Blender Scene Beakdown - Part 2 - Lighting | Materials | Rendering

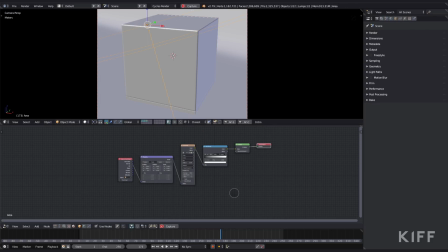245s
I just used the image texture sequence from earlier, and it goes into a color ramp, which I didn't even use here, but you can use it just to crush those values if you need to. It goes into an emission shader. I set that value really high, 15,000 in the strength, and I just positioned it just below the surface of the liquid,
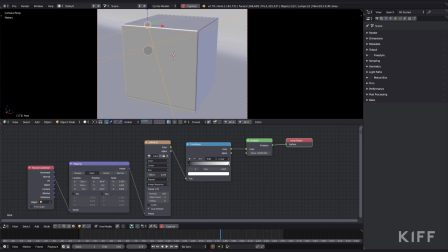262s
so it kind of always sits inside the liquid, as you can see there. And yeah, there are those settings. I set the size down to 0, and the size of the shape is 180, and the blend is 0.5.
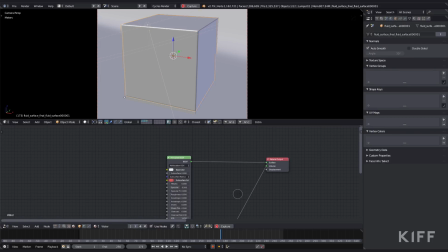275s
And that is that. All right, here we go. Here's the liquid shader. It's just the principled shader with the roughness set to 0.05, the transmission all the way up to 1. I've got two volume shaders, an absorption and a scatter added together, and that is that.
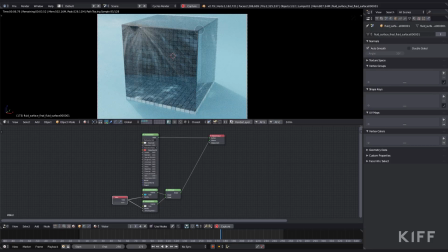291s
It's pretty simple. There we go. The volume allows those beautiful streaks within the caustics, and Yeah, it looks absolutely gorgeous.
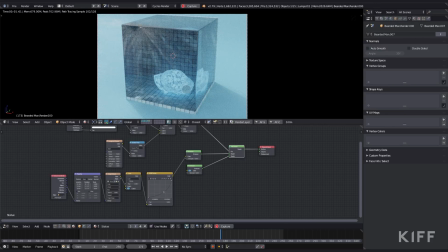302s
Right, let's take a look at that head. It's a pretty simple shader.
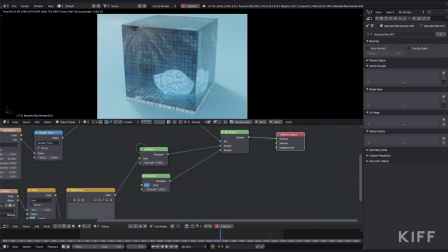307s
We've just got two emission shaders which are mixed together with a factor. As you can see here, there's my two emission shaders.
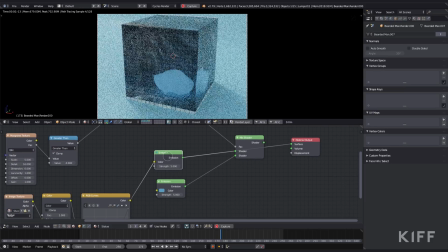312s
There's the factor. The first one is the darker emission shader.
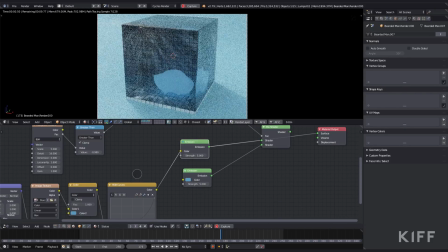317s
There's the lighter one. We'll look at the darker one. It's just the image texture. It's a Stucco image texture.
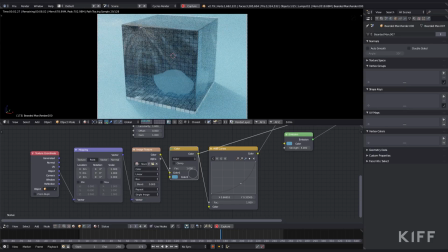322s
Goes through a mix RGB with a color set to blue. Goes into a curve just to darken it down a bit and into the emission shader.
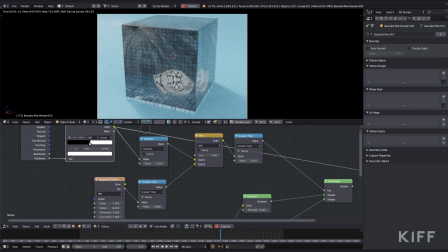329s
For the factor, I used the pointiness into a color ramp. Got some Musgrave textures with a bit of math nodes to kind of break it up and make it more organic.
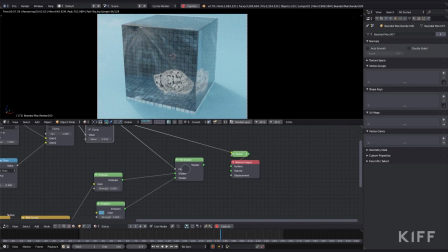338s
There are all the values you can have a look at. And there we go. That goes into the factor and we've got our head.
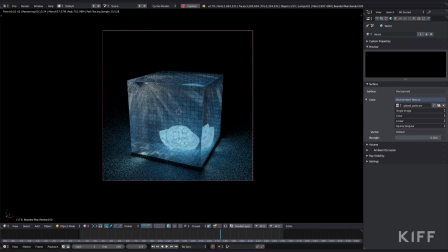346s
Then I just put the light completely off. And that's our final lighting setup. It's just the core sticks and the head, really, that add the light. I've also set the white water, the foam, and the spray to an emission shader set to 1. That's just to give some extra light into the scene.
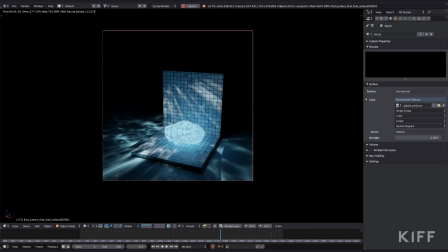363s
As you can see, the core sticks look kind of gross when it doesn't have the liquid. It looks beautiful inside, but you've got these ugly seams on the outside. Don't worry about those. As soon as you have the volume for the light to play around in, kind of disperses beautifully and you get this nice shine on the outside without seeing
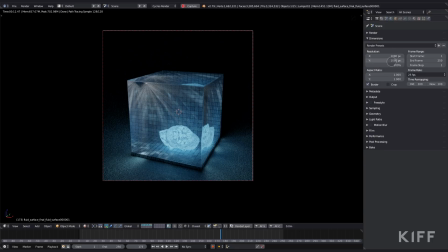382s
those gross seams. Lastly, let's look at those render settings. I set my resolution to 1080 by 1080, set my samples to 500, clamp direct and indirect set to 3, and I ticked reflective core sticks, which just brightens up the fluid as the light passes through it.
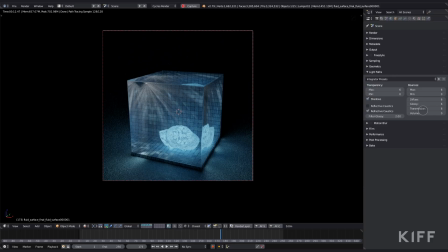396s
Light path 6-0, bounces 6-0, and then diffuse 6, glossy 6, transmission 6, volume 0.
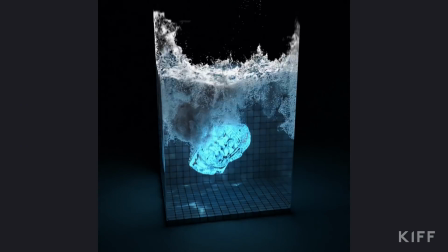404s
And that's that, I think. Thank you guys so much for your support and watching these videos.
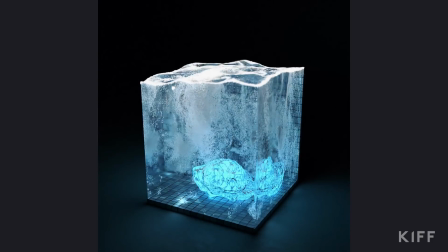410s
I'll definitely be making more. If you have any questions, please leave them in the comments below or on Twitter, and I'll try to get back to each and every one of you.
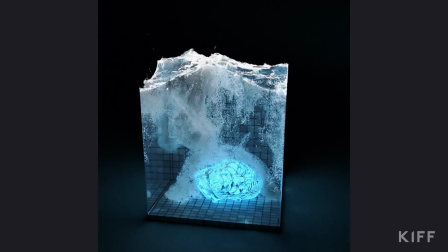418s
Again, thank you guys so very much, and I will see you next time.